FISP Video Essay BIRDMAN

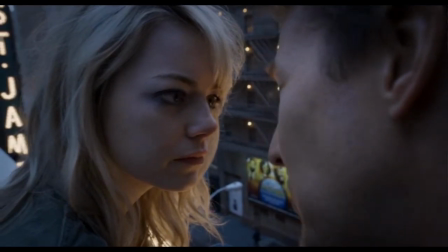249s
So rather than cutting backgrounds as backgrounds, let's try to grab the sound,
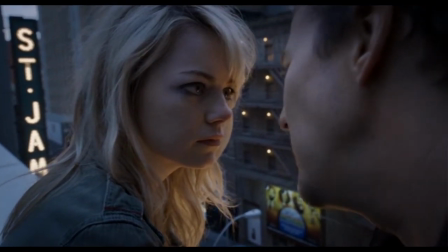255s
make it move in the space, put it in a moment where it really belongs, and then lose it.
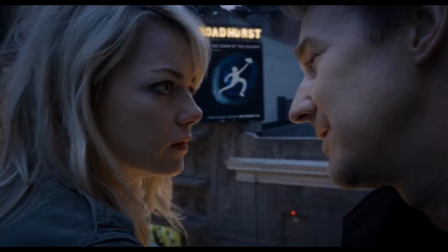263s
With the film appearing as one shot, the cinematography can't rely on a shot-reverse shot setup for dialogue scenes.
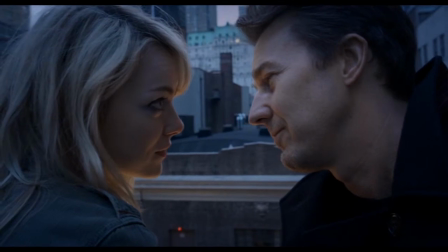269s
As a result of this, the film often relies on off-screen sound to inform the viewer of the action.
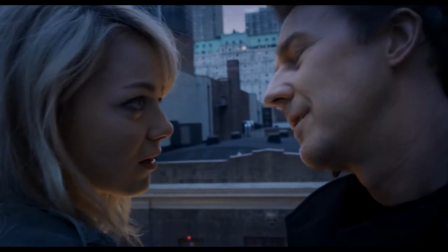275s
An example of this is when Sam and Mike are talking on the roof. Sam walks to the door and we follow her.
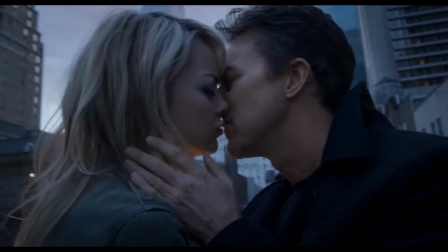282s
Obviously there's the usual sound effects of her footsteps and her hand touching the wall, but what's interesting is the audio of Mike.
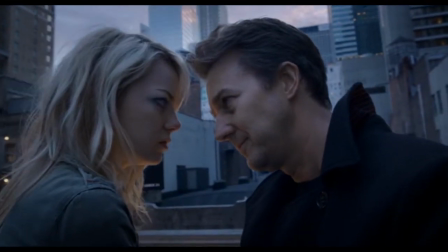288s
When he says truth, we hear it panned behind and to the left. It sounds distant.
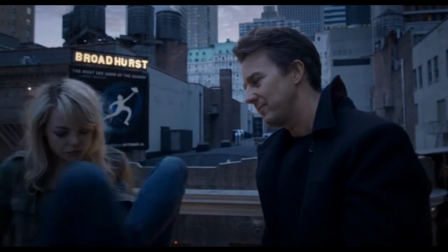293s
We hear his feet shuffle, and when he repeats the line, his voice is closer and louder.
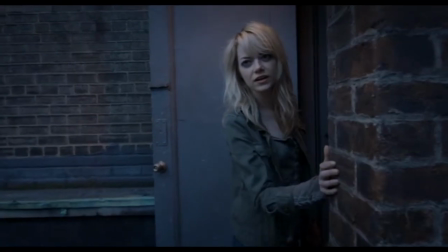303s Truth or dare? Truth? No.
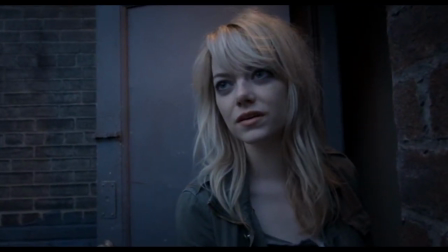311s Truth. No.
This tells us that he has moved towards Sam. Sam walks inside and down the stairs.
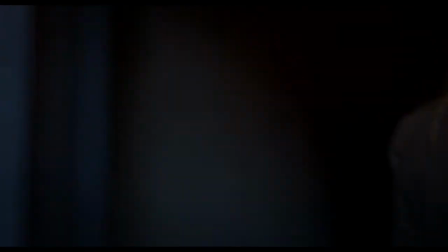317s
There is a reverb effect on her footsteps to replicate the echo of the stairwell. As we follow, the street ambience is faded out, and there is a slight delay before the door shuts.
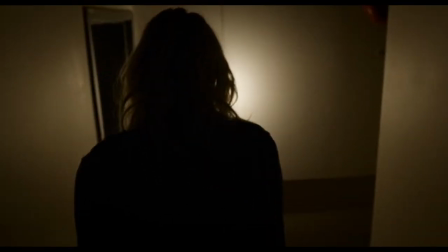326s
We hear two pairs of footsteps on the stairs now. Mike's footsteps have a different, more echoey reverb to match the distance behind Sam. From this, we know that Mike has hesitantly decided to follow, without his appearance on screen for a full minute.
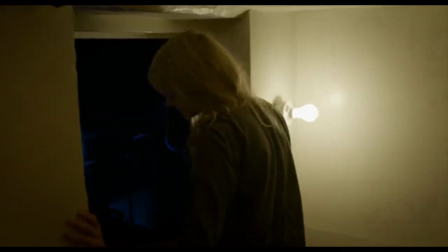339s
As they walk down the stairs, we also see another example of how the sound design aids with the issue of the film appearing as one shot.
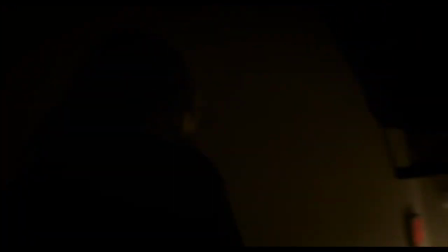347s
There is a moment of complete darkness. This is where a cut occurs. The sound of echoey footsteps continue, and the audience believes that the camera has followed them the whole way.
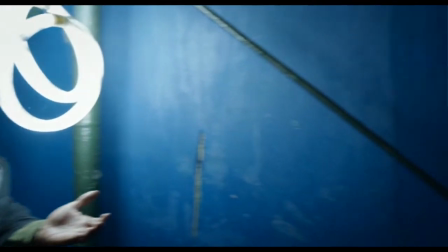355s
If you listen to this time-lapse scene, you can really notice the attention to detail in creating a realistic soundscape.
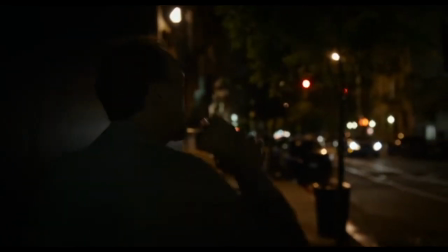362s
As Riggin walks down the street and sits down, we can hear sound effects such as Riggin's footsteps, cars driving past, and the bottle of whiskey in his hand.
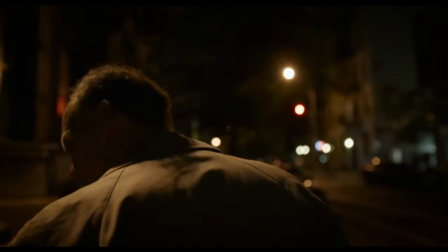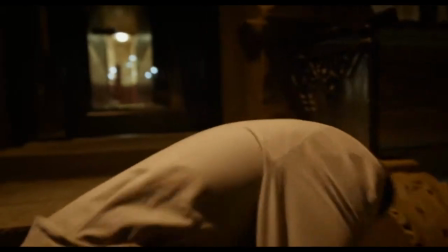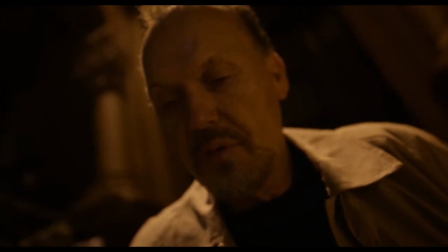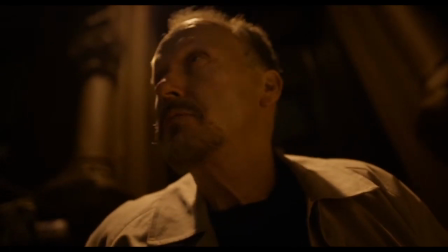387s
The ambient sound in this scene really brings you into the street. You can hear a distant car horn, distant chatter, a tin can being kicked, an announcer at a train station, a lorry reversing, and a bicycle bell. When we pan up to the building, a time-lapse begins and the sound changes.
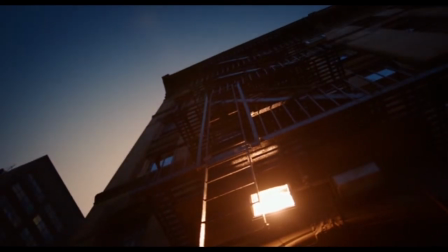404s
The audio isn't sped up, like the visuals, but instead fit the time of day.
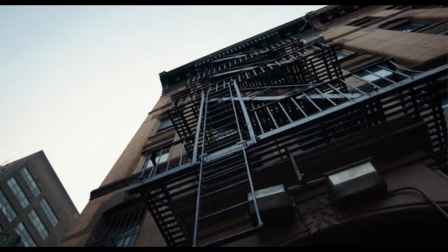409s
Gradually the sounds of the street fade out one by one, starting with the chatter and cars driving,
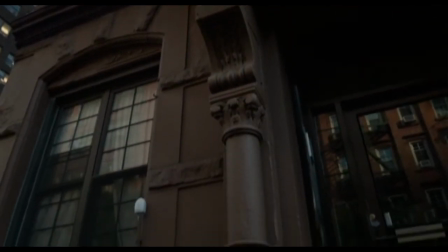414s
then the lorry reversing, until we are left with the train station announcer, which goes on into the night,
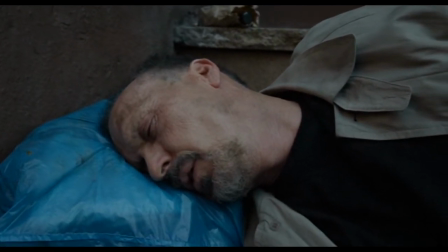420s
just stopping before it turns light. As it gets lighter, city morning ambience gradually begin. We hear the hum of a boiler, children chatting, birds whistling, someone sweeping the street, and distant building work.
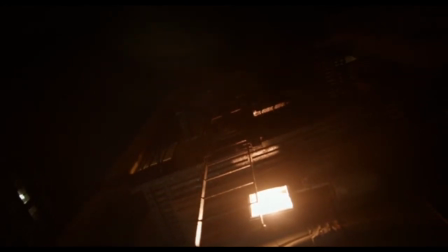432s
A click syncs up with the lights turning off.
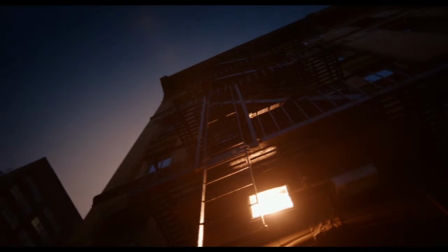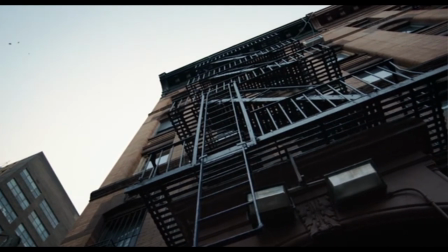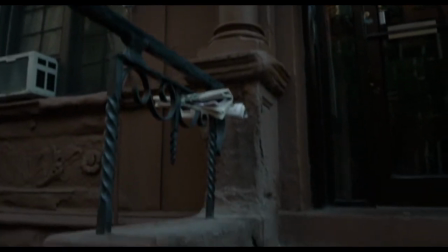446s
This is a good creative way to match the sound with the time-lapse, but is also a great technique for informing the viewer of the time of day that the time-lapse finishes.
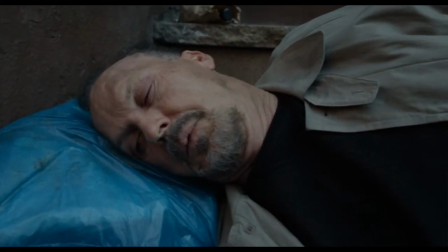455s
We can assume it's 8 or 9 o'clock in the morning, since there are children on the street,
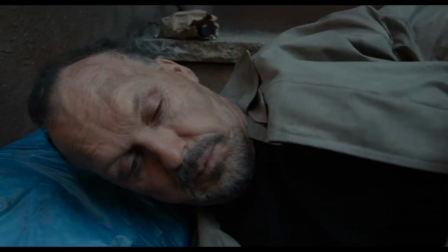459s
possibly going to school, but that construction workers and street sweepers are already working. In conclusion, the sound design throughout Birdman is extremely effective in immersing the viewer in feeling like the camera is their vision.
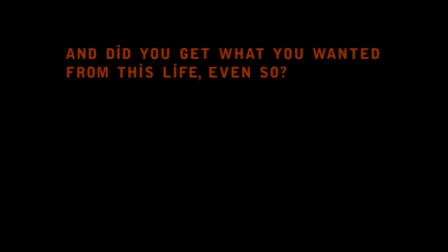472s
The left-right panning of the audio matching with the camera and character movement truly brings the audience in. This, along with in-depth layering of Foley, sound effects and ambience, bring each scene to life. The sound design plays a huge role in blending the cuts to make the film seem like one continuous shot,
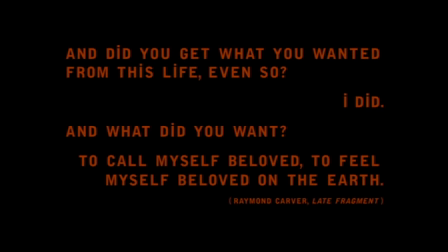488s
and aids with the difficulties that come with that by creating a vast soundscape to show the action on and off screen.